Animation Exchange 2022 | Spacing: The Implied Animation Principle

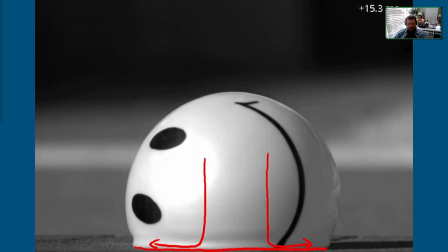[12:14]
And that's why we're getting this squash that happens here, as the energy is pushed out that direction, sort of redirected back up.
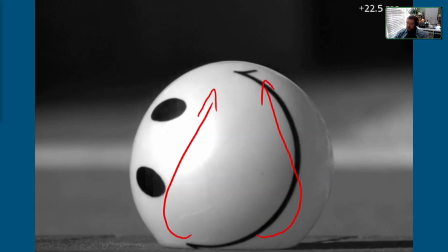[12:21]
And then as it starts to push the energy back up this way, that's where we're going to start to get that stretch.
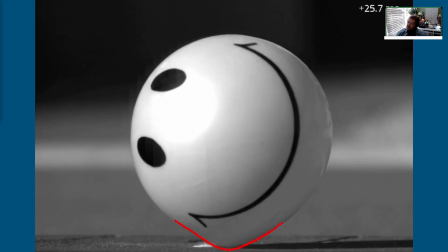[12:28]
So we also see a stretch here at the bottom because that part of the energy hasn't been redirected yet.
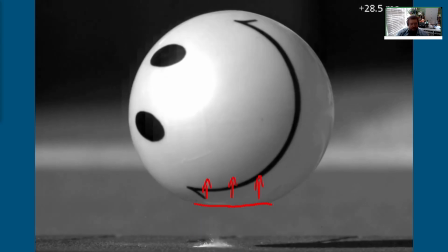[12:34]
It just catches up at the end, right? So principles of arcs.
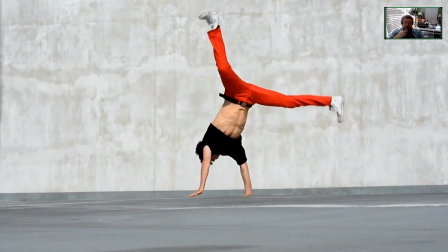[12:41]
So arcs are everywhere we look. Sloppy arcs are one of the telltale signs of an inexperienced animator.
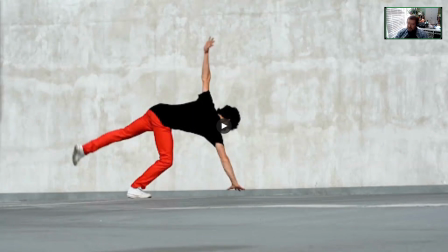[12:49]
And so with this guy sort of doing this turn, I'll play it again here.
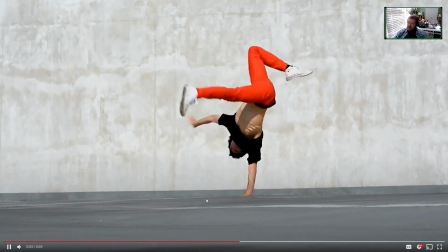[12:54]
If we were to go in and sort of track the tips of his toes, we're going to see
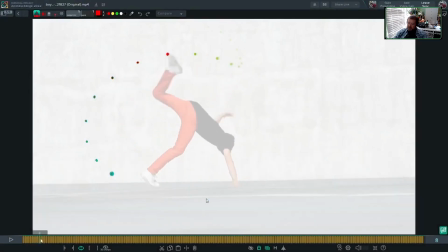[12:59]
this series of dots that start to make up the arcs for his motion, right? Now again, it's part of the media, right? Arcs happen naturally, and it happens naturally because
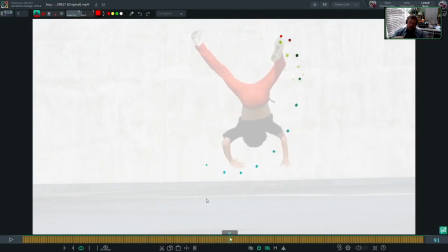[13:18]
our bodies are built up out of pivot points, and the result of those pivots at the end of our limbs is an arc. But because we're seeing this in
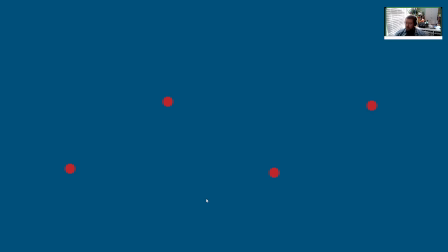[13:30]
frame-by-frame slices, we have to realize that really what we're seeing are just a series of dots, and if we were to connect those, we're getting these straight lines. When we say arcs, it's really this implied curve that all of those dots of our spacing are making, right?
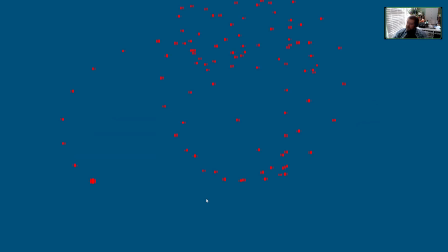[13:46]
So, we get this series of dots, but we see this very beautiful path of arcs that are made up out of this motion of this leg spinning around.
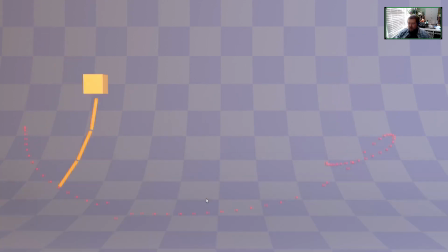[13:59]
So when we talk about cleaning up our arcs, that's where we get into stuff like this. So we get the spacing at the tip of this object. And usually when we are referring to cleaning up the arcs, we're talking about this, right?
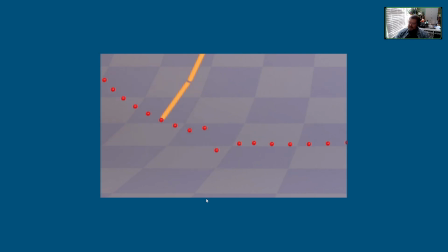[14:17]
This inconsistency of the path, right? And then we, instead of seeing this jagged path, we want to turn it into this smooth path. And that's usually what people are mentioning when they say something about arcs.
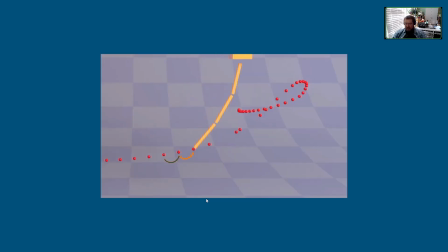[14:30]
But I want to recognize that it also includes the spacing that is happening within that arc, right? And we see this sudden change in spacing. There was a gradual increase, but then a sudden lunge forward, and then a small spacing, and then another lunge forward.
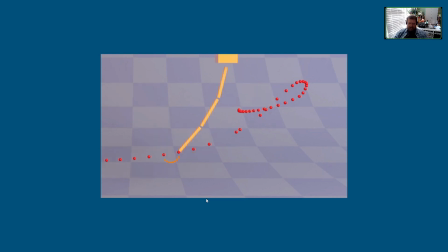[14:48]
And so this inconsistency of change implies the existence of another force that is causing the change, right? Spacing along that arc should be consistent, and I want to reiterate that consistent doesn't mean linear or even.
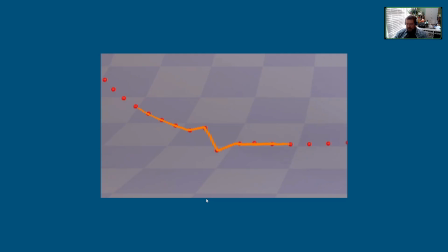[15:05]
But when we see something like this, that is also what we're talking about, or what we're seeing here as well, is this implication that some other force, like the wind or something bumped the object,
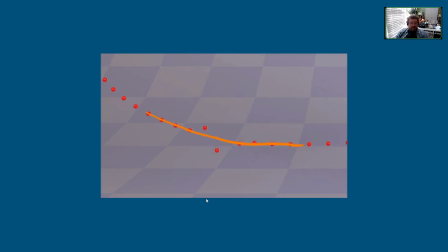[15:19]
caused this hiccup in the arc. Obviously, if that's what you want to convey in your animation, then you use that to your advantage.
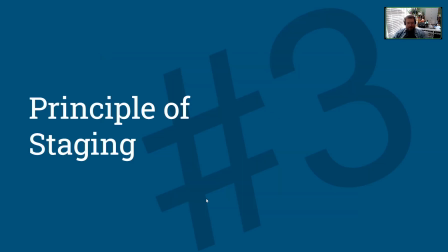[15:27]
But okay, principle of staging.
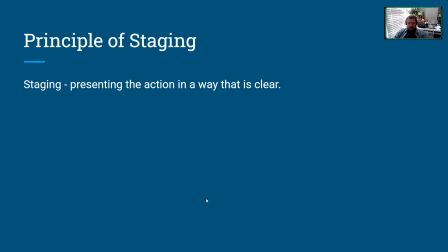[15:32]
So staging is just presenting the action in a way that's clear.
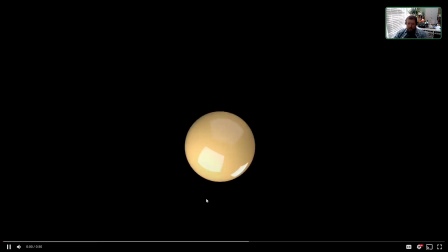[15:38]
So animation is just a sequence of images, right? And images are two-dimensional. So this is something that 3D animators can easily forget when they spend all day tumbling around in a 3D scene, right? That we have this angle on this bouncing ball. We can't really see very much about the spacing, but if we see it from this other angle from the side, the spacing is much more clear. So when we talk about staging, this is from the perspective of the viewer. How is it staged to the viewer, right?
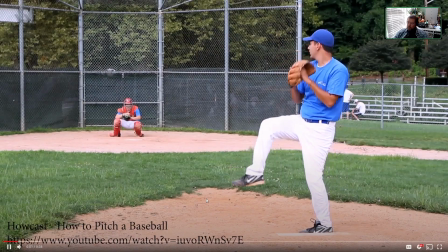[16:12]
So with something like a baseball pitch, if we're behind the pitcher,
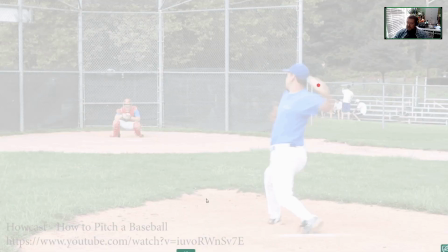[16:16]
the spacing on his arm, we will see is something like this, right?